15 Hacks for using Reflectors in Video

What's up everyone? Today I'm going to show you 15 different ways that you can use a five-in-one reflector for your next video. Reflectors are cheap, easy to travel with, and super versatile. Now you've probably seen them a hundred times all over different photo shoots and things like that, but I'm going to show you guys a couple different ways to use them that you may never have thought of before. So let's check it out.
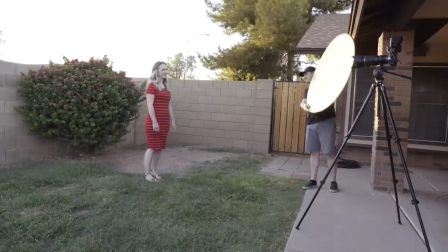[0:26]
Using the gold side you can bounce some sunlight back into your subject's face, making it look like it's golden hour.
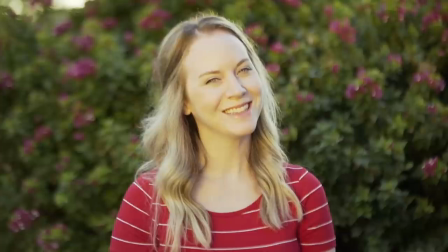[0:35]
Now, I wouldn't use this all the time because it doesn't give you the most natural look, but if used correctly, it can look pretty nice.
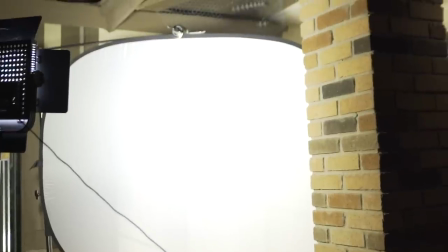[0:46]
If you're shooting at night, but you need your window to be in the scene, what you're going to want to do is put up your large reflector in front of that window and then shine
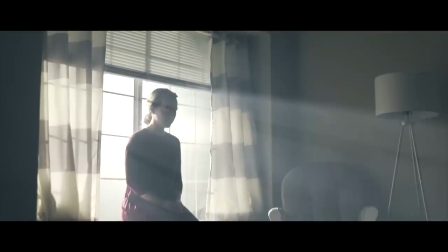[0:54]
a light directly through it. and this is going to make it blow out and look like there's actually
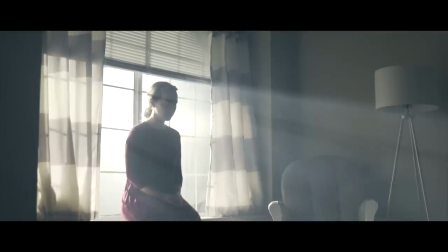[0:59]
sunlight coming through the window.
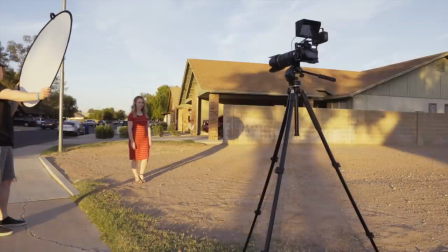[1:03]
If you're shooting in direct sunlight or in the middle of the day and it's high noon and there's no nice light out you can use the diffusion to
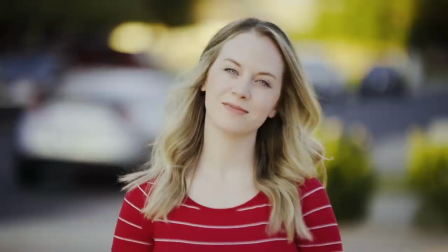[1:12]
let the sun go through it and then it provides a really nice soft light on your subject and basically gets rid of all those ugly
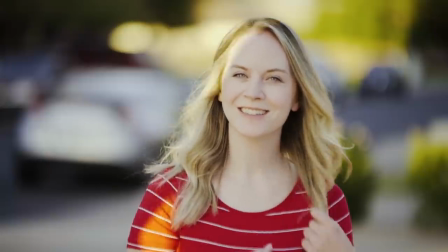[1:20]
hard shadows. This can create some really beautiful looks when there's no nice lighting or shade outside.
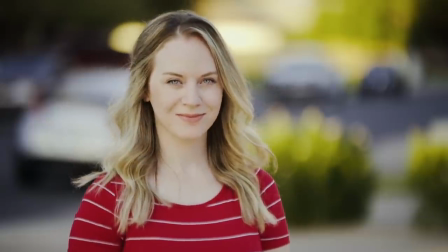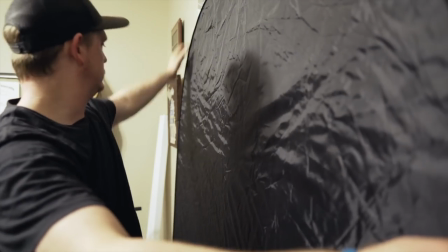[1:32]
If you want to block some light coming in through a window, just grab one of the larger reflectors and throw it up in front of the window and it works perfectly.
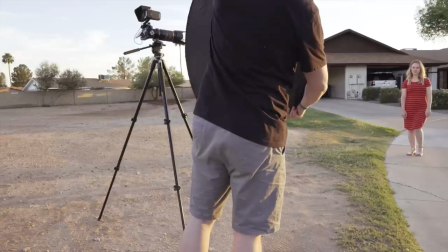[1:42]
Using the silver side, you can bounce a nice beam of light back into your subject's face that doesn't have that added gold
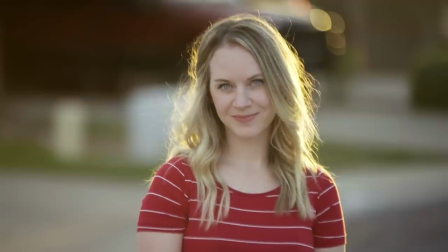[1:49]
color and it just looks a little bit more neutral and adds more fill when you're shooting out in the sun.
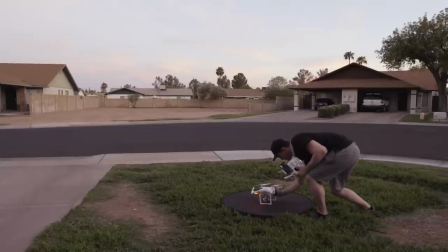[1:59]
If you want a nice smooth surface to launch off of or land on, it works perfect for that,
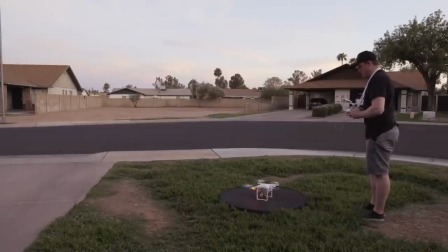[2:06]
especially if you're in really tall grass because I found that sometimes it can mess with the sensors when you're trying to land the drone.
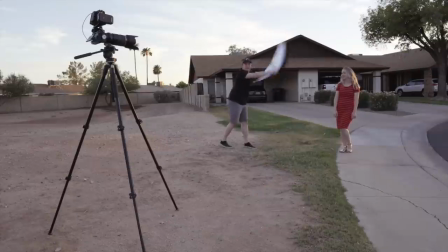[2:16]
If you're going for a really windblown look, you can use it to blast some gusts of air at your model.
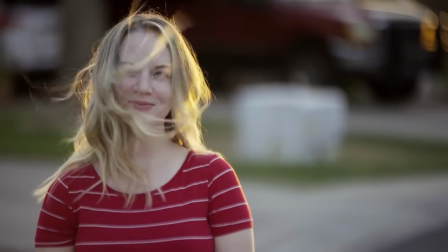[2:22]
Just don't annoy her with it too much.
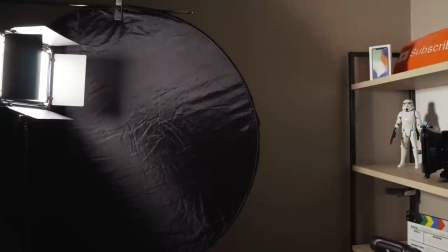[2:28]
You can use it as a flag to block light and keep it from spilling all over the room,
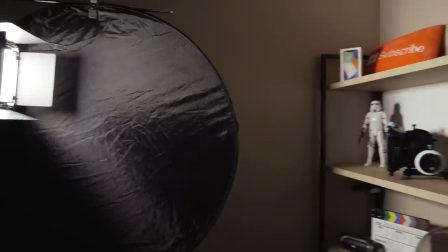[2:33]
especially onto walls and such if you're trying to keep your subject lit but not everything around them.
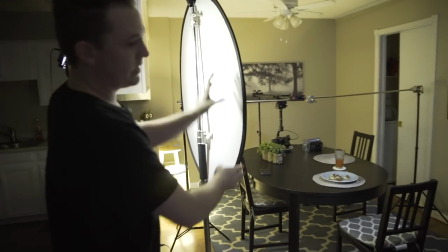[2:42]
You can shine your light through diffusion and directly onto your subject's face
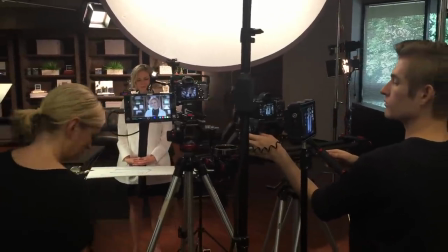[2:47]
and And this will get you some really nice soft lighting and get rid of any hard shadows.
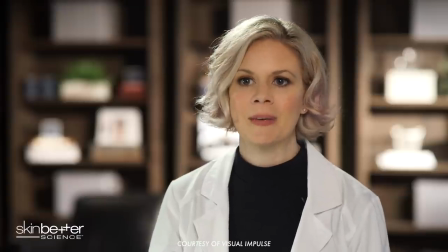[2:52]
This kind of look works perfectly when you're doing beauty shoots.
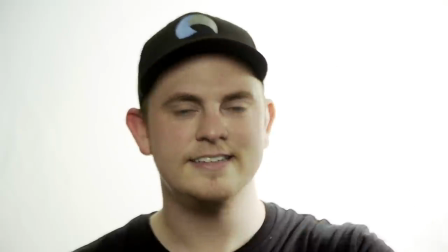[2:58]
If you want to get a nice clean look for some talking head, just shine a bright light onto the white side and you'll be all ready to go.
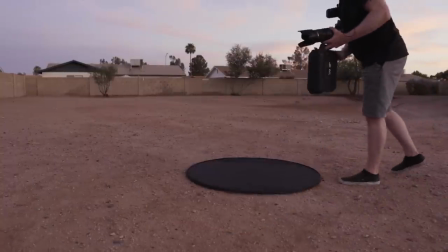[3:08]
If you're on a shootout doors and there's nowhere to put your equipment down,
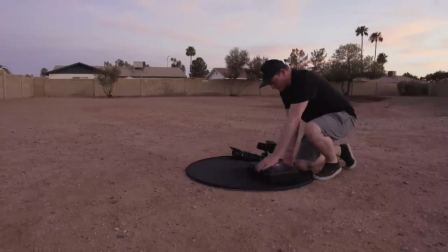[3:12]
throw that reflector down and stage your gear on top of it to keep the dust off of your lenses and other equipment.
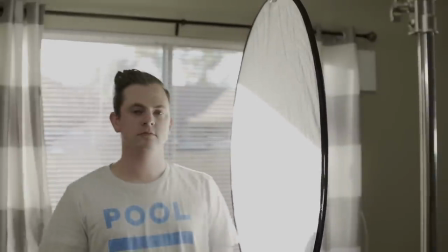[3:21]
You can add some fill light to a subject's face by bouncing sunlight or another light off the white side of the reflector.
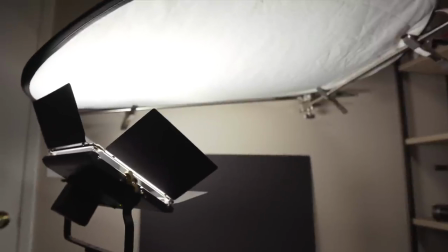[3:30]
Use your reflector to bounce some really nice top light down onto some
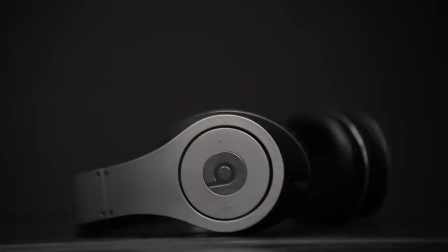[3:35]
products and you'll get a really nice soft lighting for your next product shoot.
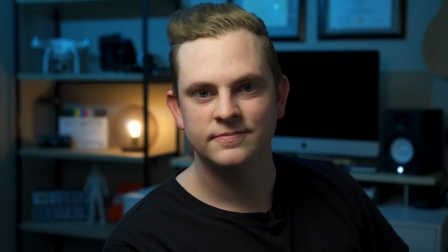[3:42]
You could use the black side as negative fill if you're just getting too much light on one side
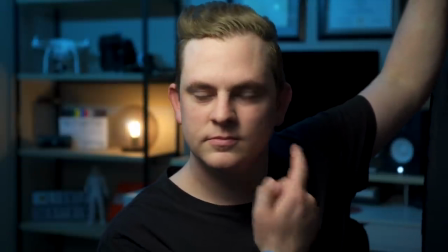[3:47]
of their face you can prop it up and add a lot more shadow and depth to the other side of their face.
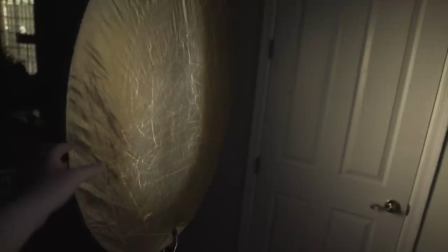[3:54]
Bounce the light off the gold side of a reflector and then wiggle it around and it'll give you that nice flicker effect so it looks like there's a
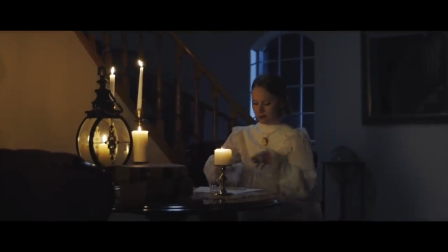[4:01]
fire in the room or it can help augment the flicker coming off of some candles to make your scene look even more authentic.